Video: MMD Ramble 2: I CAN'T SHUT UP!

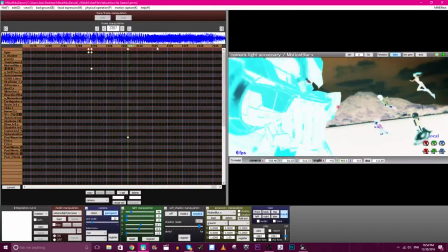Oh, the negative. Fun thing about the negative, let's see.
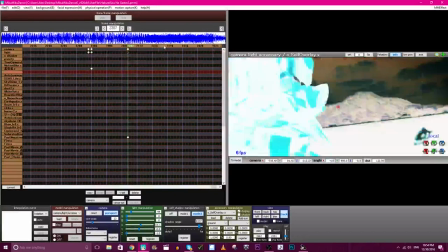The
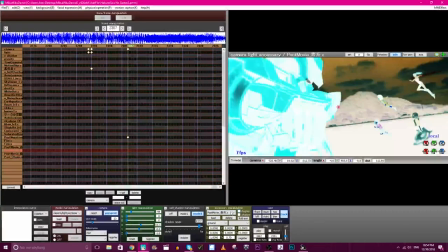post-movie kind of offsets how bloody bright it is, because it's really bright. Like, this is what it looks like originally, and I thought it just hurt the eyes way too much.
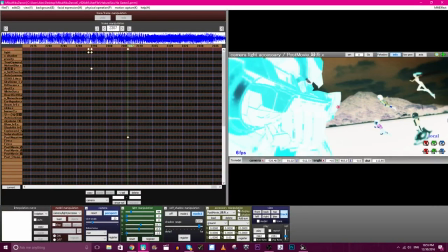Originally I had like a monochrome filter over it so that it would just dim it a bit, because it was really harsh on the eyes. I hated it. I hated it so much. Man, no. Took forever to find this freaking mecha. Oh my god.
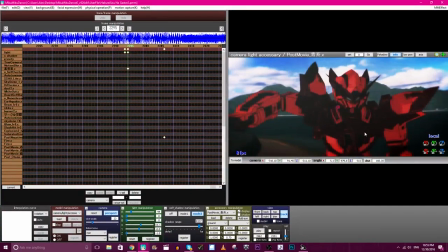It's ridiculous. I mean, isn't it beautiful? Like, I don't know the guy's name because it's in, Japanese, but it's in the credits.
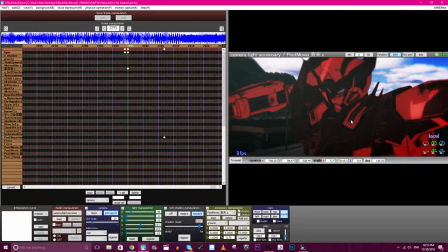My god. Can we take a minute to appreciate this beautiful, beautiful freaking mecha?
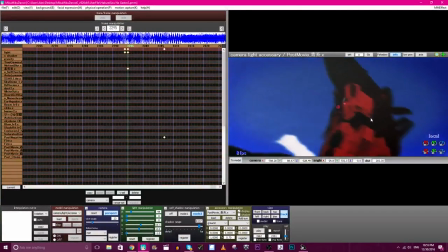Oh my god. Don't worry about those eyes. Don't worry about that.
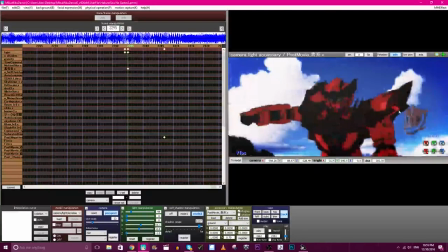It's just something I couldn't figure out how to fix, because I used a scale.
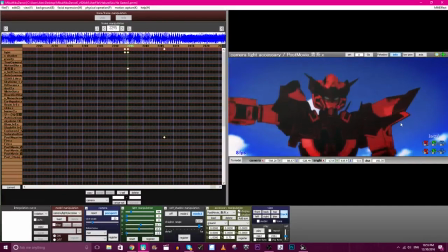I used the scale effect on him, and that kind of makes things freak out a bit.
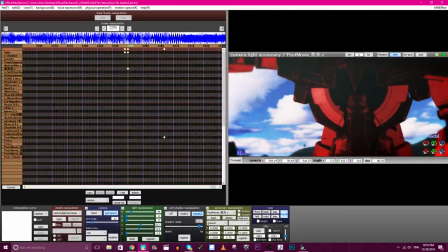God, he's beautiful, and his textures are amazing. They're mapped wonderfully, and like all of his parts are.
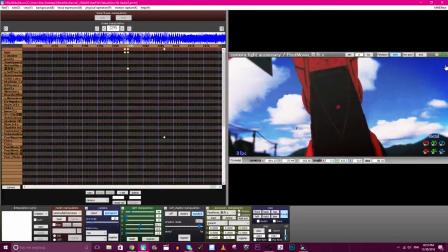Look at Robo Dick. All of his parts are in English, which made it super easy to work with,
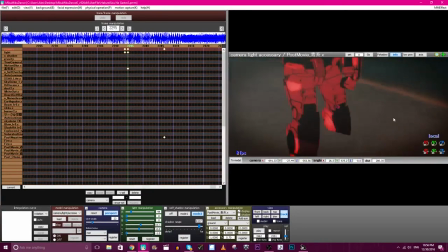and just in terms of effects, which he doesn't have a ton, but it was important. Look at him! His feet aren't even in there. Oh yeah, this is the interesting part. I had to use so much forced perspective with this guy, it's not funny.
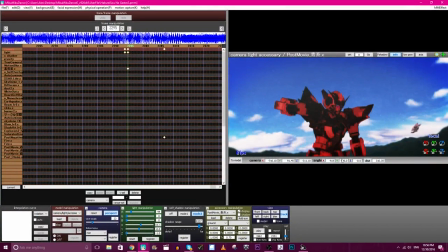You see how, this is actually, I think, yeah, this shot's straight. This is a straight shot, and look at the world.
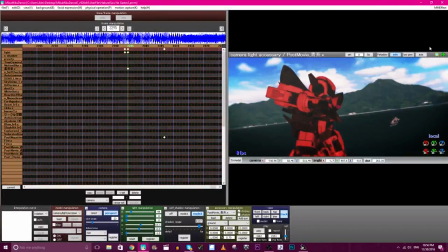Nothing in this shot is actually tilted. It's just the environment.
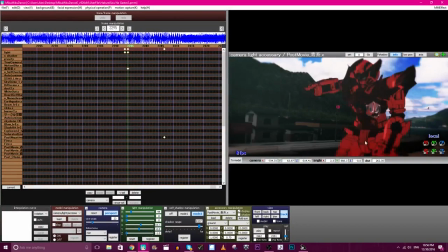I used ridiculous, and also, actually, I take that back, he is tilted a bit.
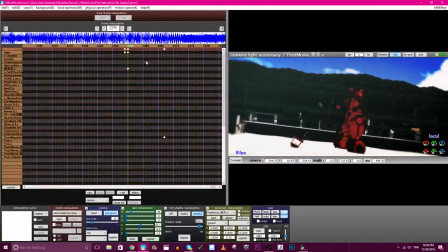He is tilted backwards, actually, so that he could fit into this shot back here.
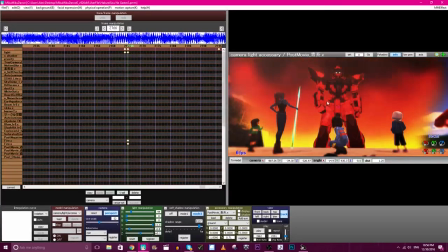He was so big, and, oh, this is actually super important. These things are connected. I'm not just changing subjects every 5 seconds. Bear with me.
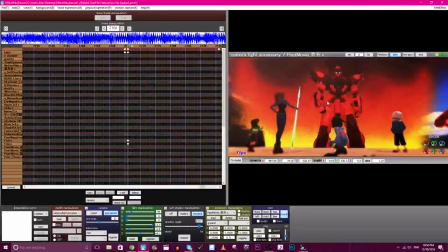One of the biggest problems with these end scenes is the distorted perspective that they use, because they're drawing these pictures. They can fit in whatever they want. They're drawing it. But when you're using, like, 3D models, all the sizes and proportions are set, unless you have something that can do squash and stretch or something.
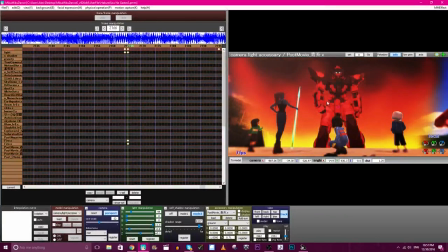Anyhow, everything's set, and you have to work around things. You can't distort them in the same way, unless, I don't know, you're a smart guy. You can't draw them. It's different. There's a difference! So I was having a lot of trouble fitting him into the shot and getting as wide of an angle, like,
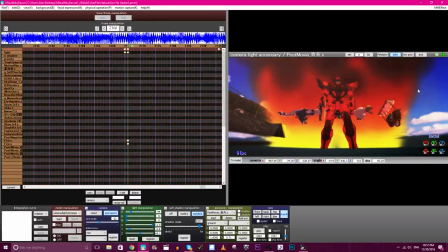lens as I wanted while making him look as big as I wanted, because the biggest trouble is actually having him look as big as he is while fitting him in the shot.
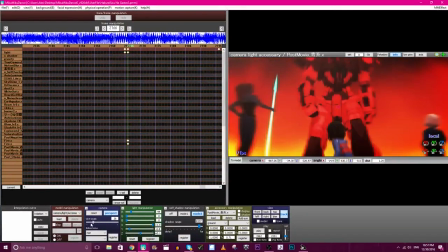Because if you have the wrong lens on, because this is a super wide lens, if I go for a narrow lens,
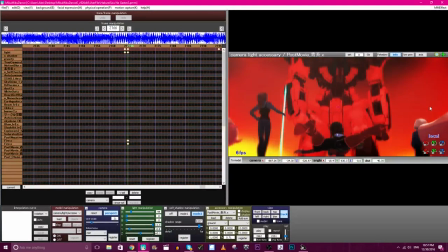like, he looks a lot bigger, but I have no chance of fitting him in this shot.
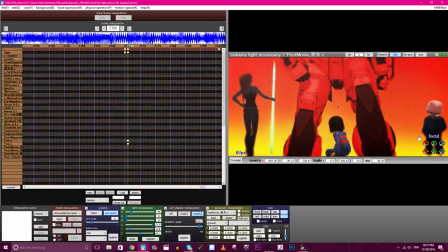Absolutely nothing. And then I can't get everyone in the shot, because in the original animation, it's a super wide angle lens.
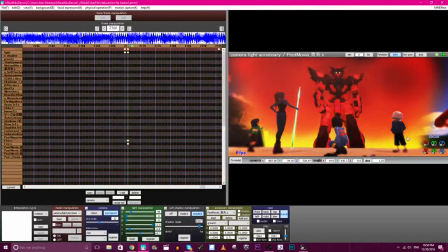So you can see, like, there's distortion here on the right and the left. Even though I just said the left for the right and the right for the left, I'm not losing my mind. It's only been a day since I finished this. I'm still a little burnt out. I'm sorry.
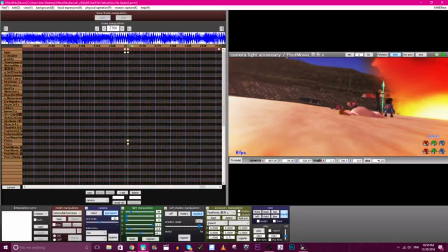So, yeah, lots of tilting. I think I'll open up, like, oh yeah, so as you can see,
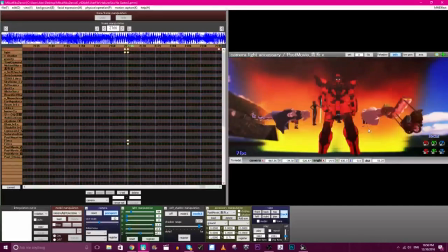here everything's straight, and then it tilts so everyone's clipping through the ground, but you can't really see that, so it doesn't matter.